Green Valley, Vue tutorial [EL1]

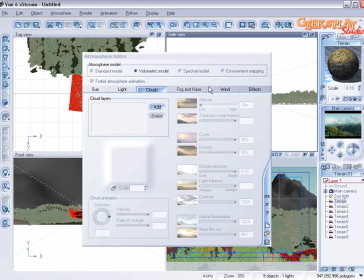[16:43]
And notice it's created quite a bit of distance. And that said, we probably don't want quite so much haze, so we're going to decrease the density.
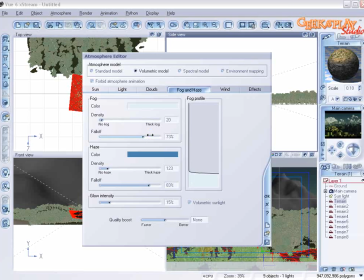[16:53]
Adjust the fall off. Make that a little bit greater. Scale it back. Okay. Keep examining your thumbnail as you make these changes, just to see how it's affecting your scene. And let's do a quality boost, and let's see how that looks.
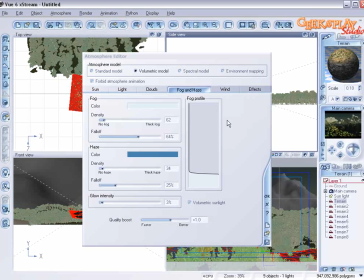[17:17]
Please don't be afraid to toy with these settings, you know. You can always hit the undo key, and you learn so much by just experimenting.
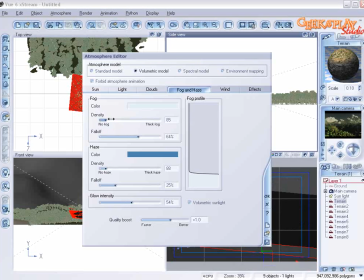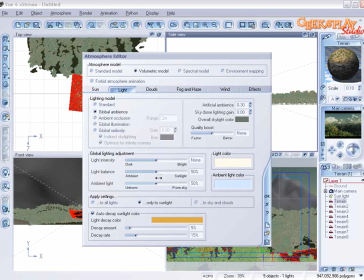[17:32]
Let's add a little sunlight, and we'll decrease the decay and up the intensity just a bit. And let's preview that. Alright, wait for it.
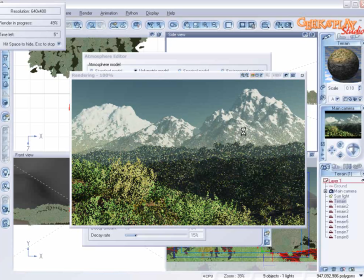[17:47]
Alright, so with actual lighting in here, it looks pretty good. You notice that we have our haze going on, and we definitely have separation of our different levels. It creates really good distance for us.
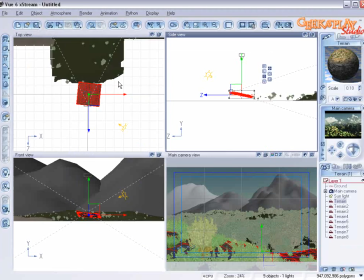[18:02]
Now, one thing I want to add, one thing that this scene is really missing, and I can't do a scene without including something like this.
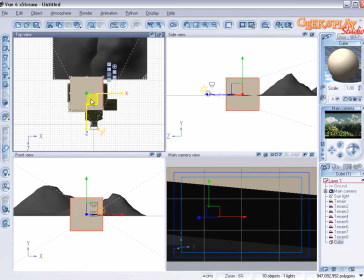[18:10]
It's a big tan cube. Just put that in there and resize it.
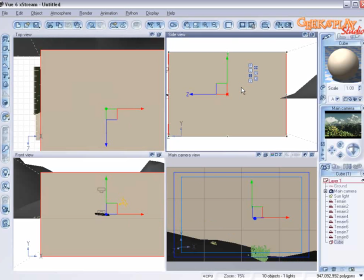[18:17]
I'm just kidding. It's not really just a tan cube.
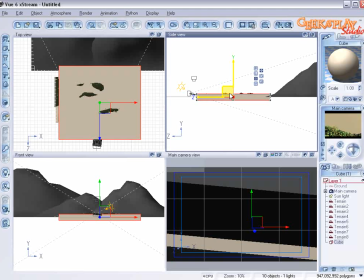[18:21]
What we're creating is some fog, and we're going to angle it just a bit and move it up just a little.
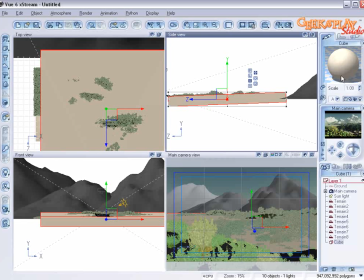[18:29]
If you look in your preview, you'll actually be able to see where the fog is going to reside.
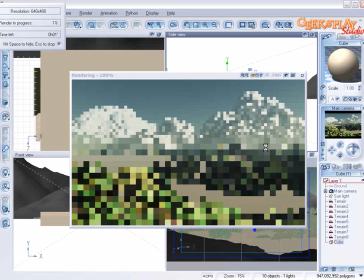[18:38]
And what we want to do with this is just create kind of a magical morning mist.
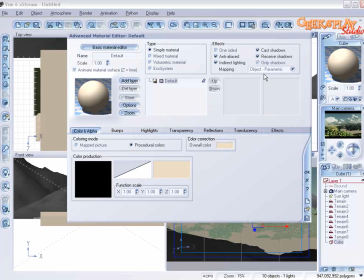[18:47]
So it's early morning and there's still a fog hanging over the valley. To accomplish that, we're going to add a thin white smoke material to represent our fog.
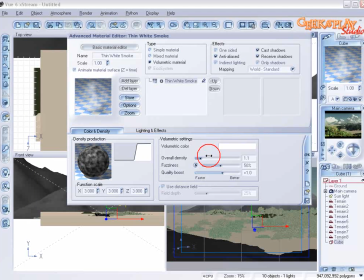[18:57]
Then in the volumetric settings, we'll decrease the overall density and increase the fuzziness.
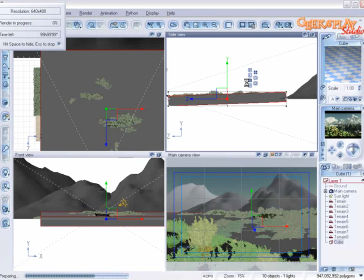[19:03]
Let's preview that. Now you'll see our newly added mist is hanging over the valley,
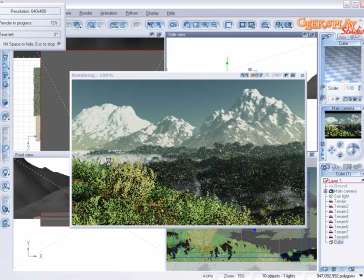[19:12]
gently winding through the trees here, basically creating a really nice, relaxed look. It's really starting to look good. You'll also notice that we haven't added any clouds, and I don't think I will do that.
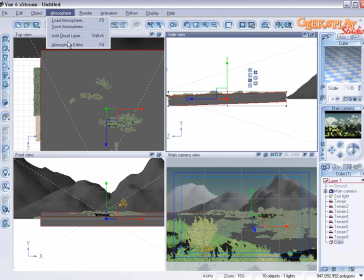[19:29]
Alright, only a few steps left, so let's open our atmosphere editor, change our lighting model to global illumination,
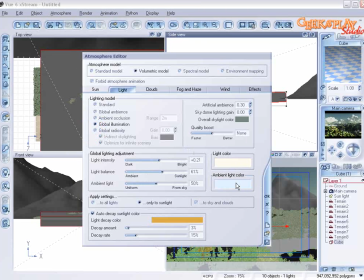[19:36]
and let's change the color of the ambient light to,
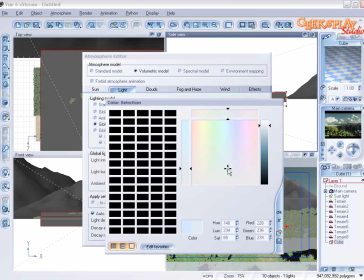[19:40]
let's try something like a really light violet.
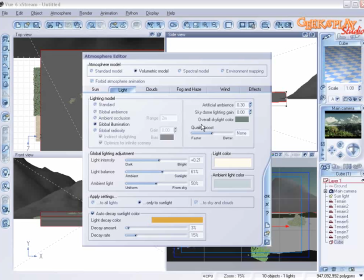[19:47]
This lighter gray color will give us a more natural look. Okay, and we're going to play with our fog and haze just a little bit more.
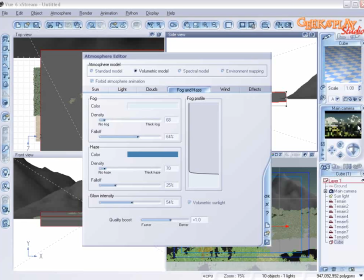[20:00]
This is where you get brownie points for experimentation, because you can really make or break a scene here. You can play with this a bit more, but I think that this looks pretty good. So we're going to call that done. It's a beautiful landscape. So let's complete our final render.
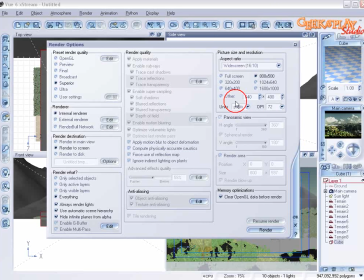[20:15]
We'll go with a superior quality and change our width and height. And let's look at our beautiful landscape.
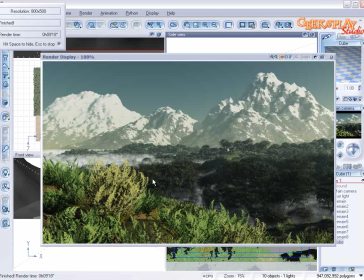[20:25]
Alright, here we have our final render, and I think it looks really nice. Of course you could spend a little more time than the 20 minutes we've had here, but what I really wanted to show you is how easy it is to create mountains and trees and
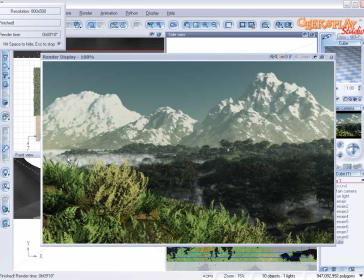[20:43]
breathtaking views with realistic atmospheres in this incredible software.